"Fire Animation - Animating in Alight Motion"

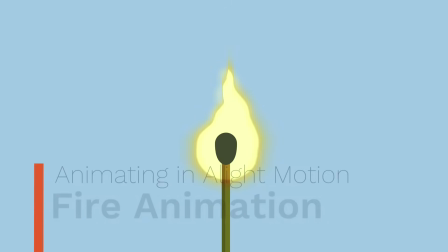0:02 Hi! In this video, we'll learn how to combine a lot of small details to create this beautiful fire animation. We'll be using a lot of effects in this project to achieve this look, but feel free to pick and choose from the myriad of effects offered by Alight Motion to make your own look.
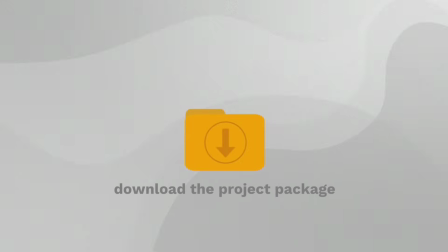0:18 If you would like to follow along, you can download the project packages from the link in the description.
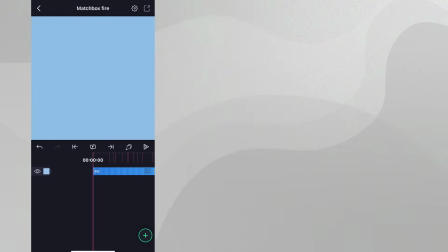0:23 Let's get started. Our starting project has just this background layer.
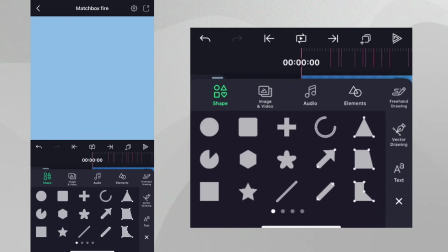0:28 Let's start by designing our matchstick. Let's add a rectangle to the project. Make it a little longer and a little thinner.
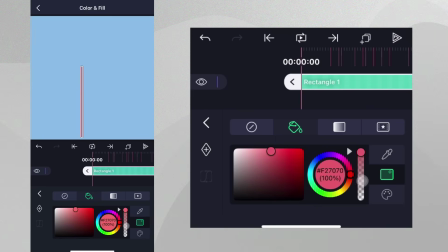0:36 Change the color and place it here.
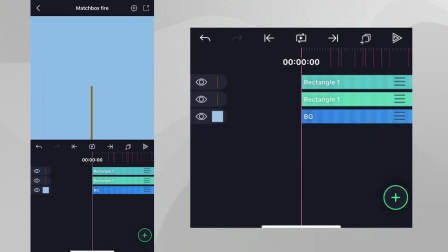0:40 Now duplicate this layer and change the duplicate's color to a lighter color
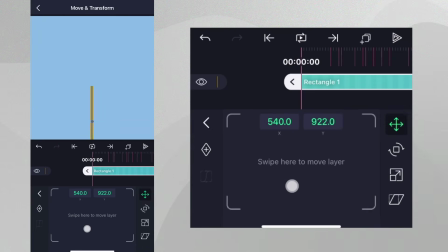0:45 and position this layer just to the right of the original and make it a little wider. This will give our matchstick a little definition. Now, let's create the tip of the matchstick.
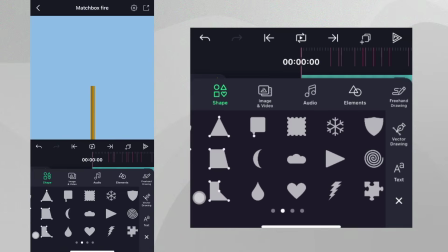0:58 Let's add a teardrop shape and change the color to black.
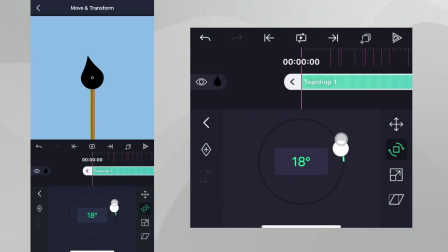1:04 We can then go to Move and Transform and rotate it 180 degrees.
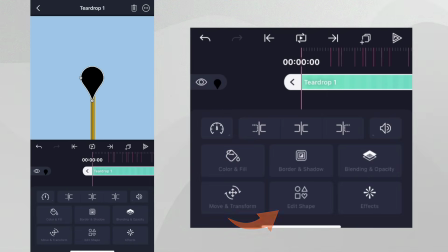1:09 Let's leave this panel and tap Edit Shape and adjust the shape's properties until we reach a suitable size.
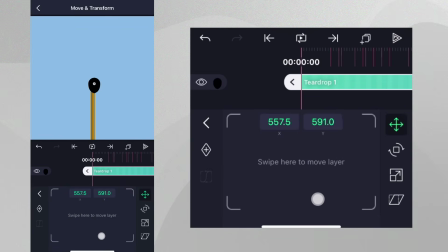1:16 Let's place the teardrop at the top of the matchstick.
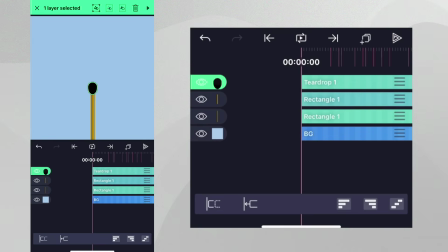1:19 Now, long press on the teardrop layer and then select the matchstick layers and then group them together.
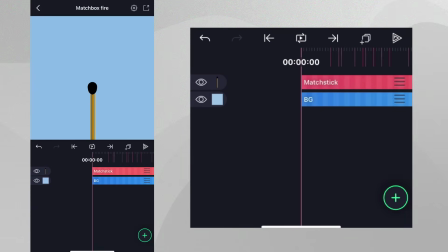1:26 Now let's rename this group layer to matchstick. To create our fire let's add another teardrop shape to our project.
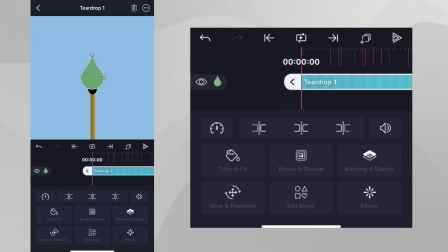1:34 Already you can see this teardrop looks similar to fire but we can make it look better. Let's tap edit shape and adjust the shape to match the project in the intro. Let's change the color of the layer and rename it to fire.
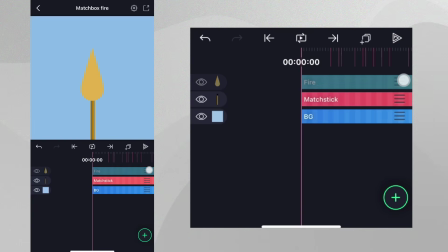1:49 Long press on the grip to the right of this layer in the timeline. Bring it below the matchstick layer and align it.
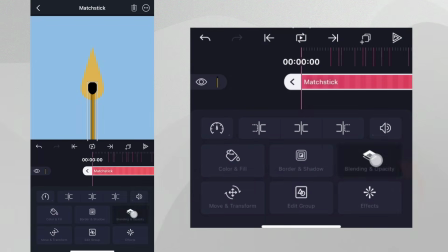1:57 At this point, select the matchstick layer and go to Blending and Opacity and select Multiply in the Darken category.
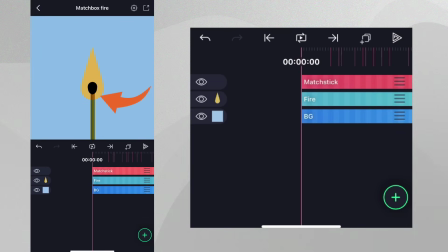2:05 This provides separation between the lit part and the unlit part of the matchstick. Let's animate the fire.
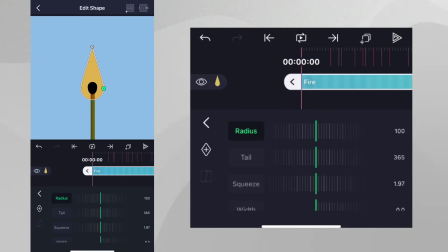2:12 To do this, we'll tap on the fire layer, tap Edit Shape, and animate the tail property to give some flickering motion to the fire.
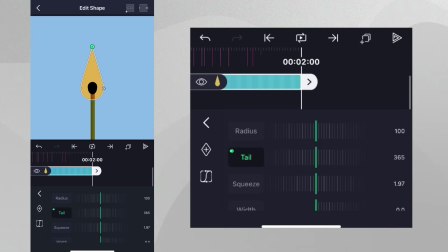2:20 Add a keyframe at the beginning and then go to the end of the layer and add another keyframe so you can make sure the animation will loop. Now place the playhead near the center of the layer and reduce the tail value.
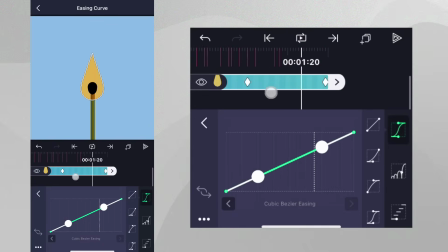2:34 Tap easing and for each section let's use the easing preset shown. We now have some flickering fire.
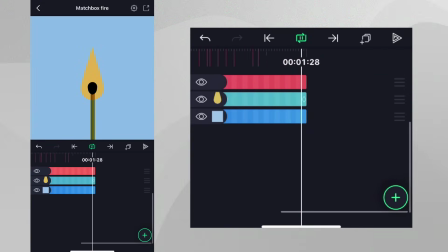2:42 Now let's add some waves to the fire. Tap on the fire layer.
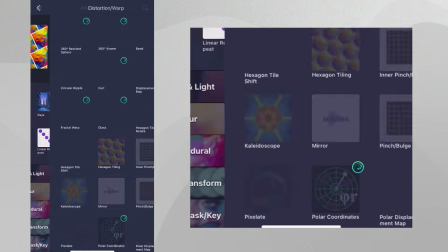2:47 Tap Effects, go to Distortion Warp and select the Wave Warp effect with standard settings.
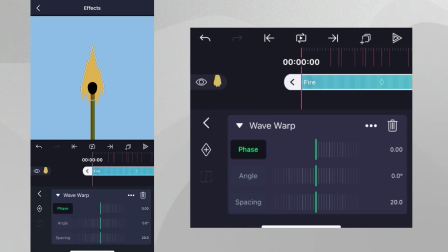2:53 The waves are at the wrong angle and quite strong, so let's change the angle of the waves to match the fire and reduce the magnitude of them. The spacing property controls how far apart the waves are. Let's adjust this slightly.
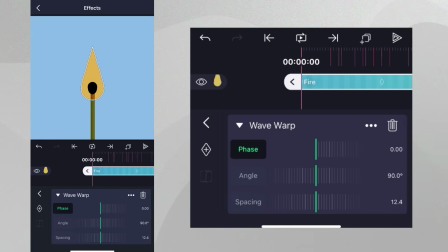3:09 We can animate the phase property to make the waves appear to move. Let's add a phase keyframe at the beginning of the layer and another at the end.
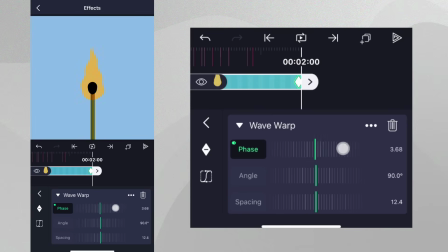3:17 If we change the value of phase to any whole number, the effect will loop cleanly. Let's take some time to play our animation.
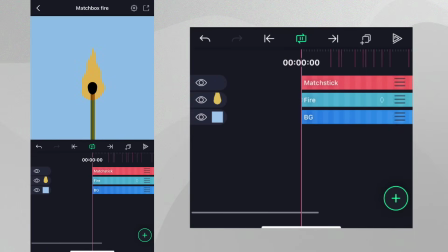3:25 It's definitely improving, but let's make it more dynamic by animating the spacing property.
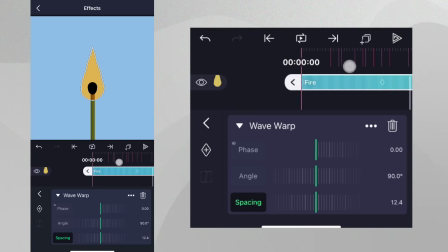3:30 As usual, let's place keyframe at the beginning and the end of the layer so we'll be sure our animation will loop. Now let's place the playhead at the center of the layer and reduce this spacing a little. This adds a nice little touch to our wave animation.
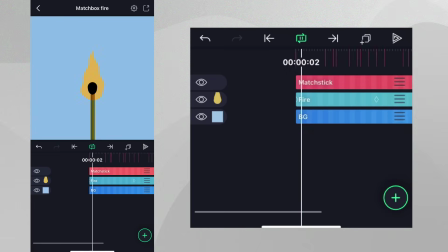3:45 Fire in the real world is more dynamic at the top and more stable at the bottom, but our fire is moving uniformly throughout.
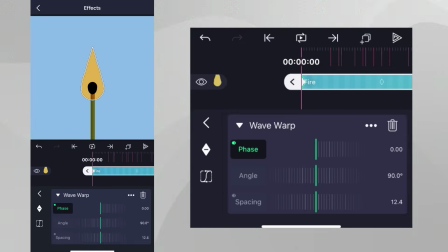3:53 Let's change this by heading to the damping section of Wave Warp and change the values as shown.
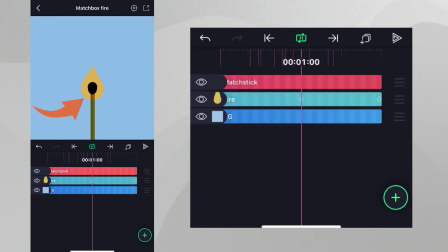4:02 We can now see that the bottom part is not affected by the effect as much as the top anymore.
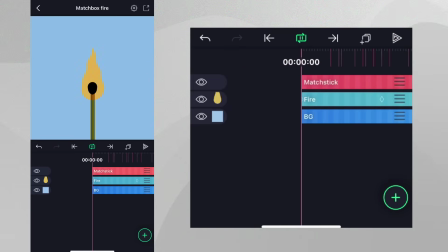4:07 We're definitely getting closer.